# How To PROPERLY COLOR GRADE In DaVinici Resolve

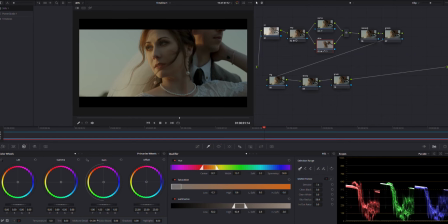[16:29]
We're going to dial it down to about -30. I think that gives us a good softness to her skin. So we'll do that. And then we're going to jump over to the gamma. Now, this is the midtones.
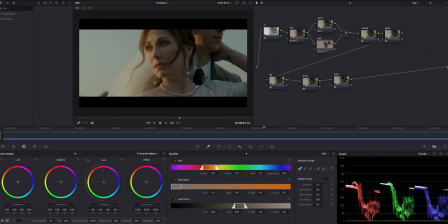[16:44]
However, it's going to pretty much affect everything in our power window because that's all we have in the power window is midtones. So we're going to crank this gamma over toward the orange and red just a little bit. We just want to give it a little bit of color in her skin, a little bit more color. So we'll probably park it about right there.
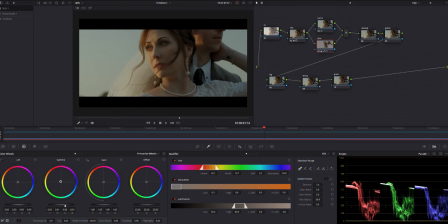[17:04]
I mean, we really just kind of nudged it, as you can see down here, just gave it a little nudge toward those colors. And then the final thing we're going to do is jump over to our curves and make sure we reconnect this chain. And then we're going to come over here to these 3 dots and we're going to turn on editable splines.
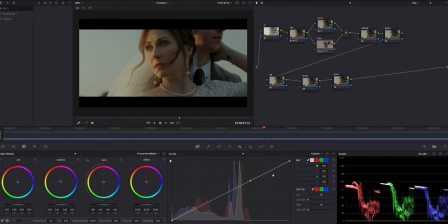[17:23]
So when you turn that guy on and click over here, you can see it brought up another point. So when you push this point up, it's really going to give a nice curve to the highlights. And so we're going to find a good spot that we want it.
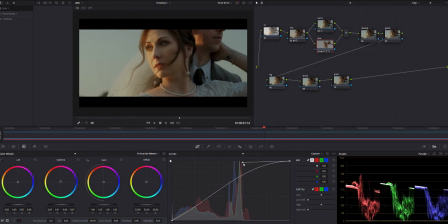[17:41]
You know, it's always good to crank it up, see what it can do, and then just kind of dial it back in. And so I think right about there is what I'm happy with. And so let's just take a look at the difference.
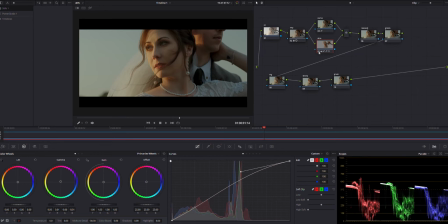[17:55]
Let's see exactly what we did to the skin here. So we'll shut this node off. And I mean, just look how gray her skin is. I mean, it's boring in my opinion. So it's something I love to do. I love to really make those skins pop. And just doing these few things to the skin tones, it does just that.
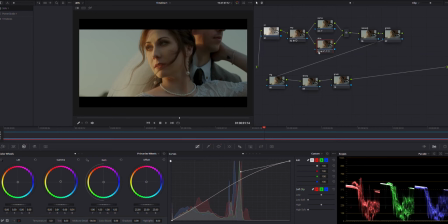[18:15]
So as you can see, let's turn it back on and just look at the pop we did. Look at the color we added, and we really just made her skin and the highlights in her skin really just pop out. So let's move on to the next node. We're going to go to the look adjustment node.
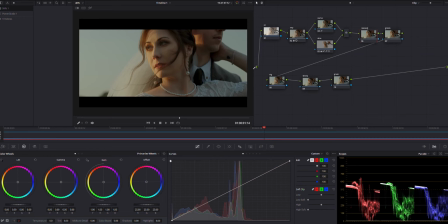[18:32]
And for this one, we're actually going to add a bit more orange to the overall image. This was filmed at sunset, so I really do want to give off that sunset feel. As you can see, we're already getting a lot of that in the highlights of her face, the highlights of her husband's face.
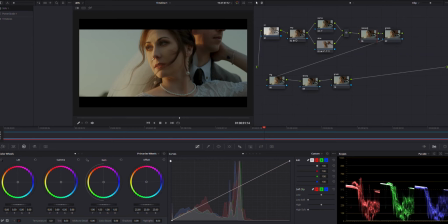[18:51]
We're really getting that orange sunset vibe, but we're going to add a bit more to that by adding some orange to the overall image. So we'll jump over here. We're in our primaries wheels and the offset.
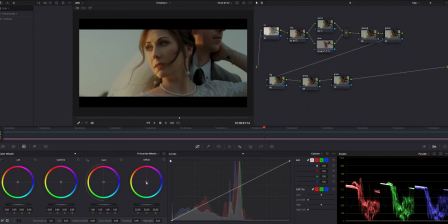[19:06]
So this will offset our whole image, and we're going to push it a little bit toward that orange and just kind of nudge it, just add a little bit more, not too much. Kind of add a little bit more to the whole image. And so let's see what we did right there.
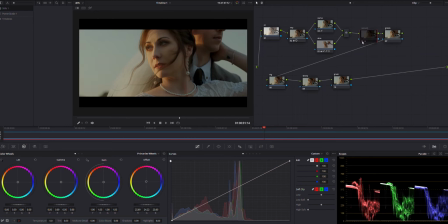[19:24]
And not a lot, but you can see over in the blues over here, it really kind of added that sunset vibe to them. Let's turn it back on. And so just a little bit, but that's all it needs.
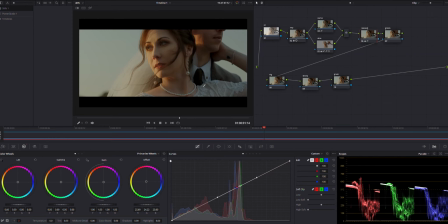[19:40]
And it's these little things that you do while you're color grading that are going to make the overall color grade really pop. So next we're going to jump over to this green node. As I said earlier, when we were in this curve and we pulled down the reds, it did add a bit of green.
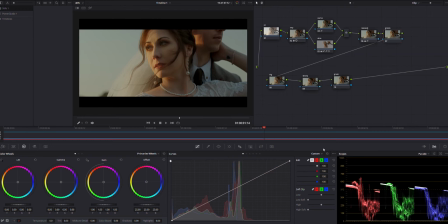[19:59]
So right now we're going to pull some of that green back out, and we're going to come over to our curves. Make sure you turn this chain back off. We'll select our greens, and then we'll go ahead and just pull. Make sure we turn our splines off, and we'll go ahead and just pull those greens down just a bit.
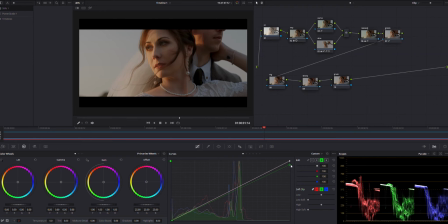[20:19]
So by doing that, this kind of added a bit more reddish orange to the overall image, which is what we're going for in this shot. And you can see if we were to pull it all the way down, I mean, it just totally makes the image, gives it a very magenta tone.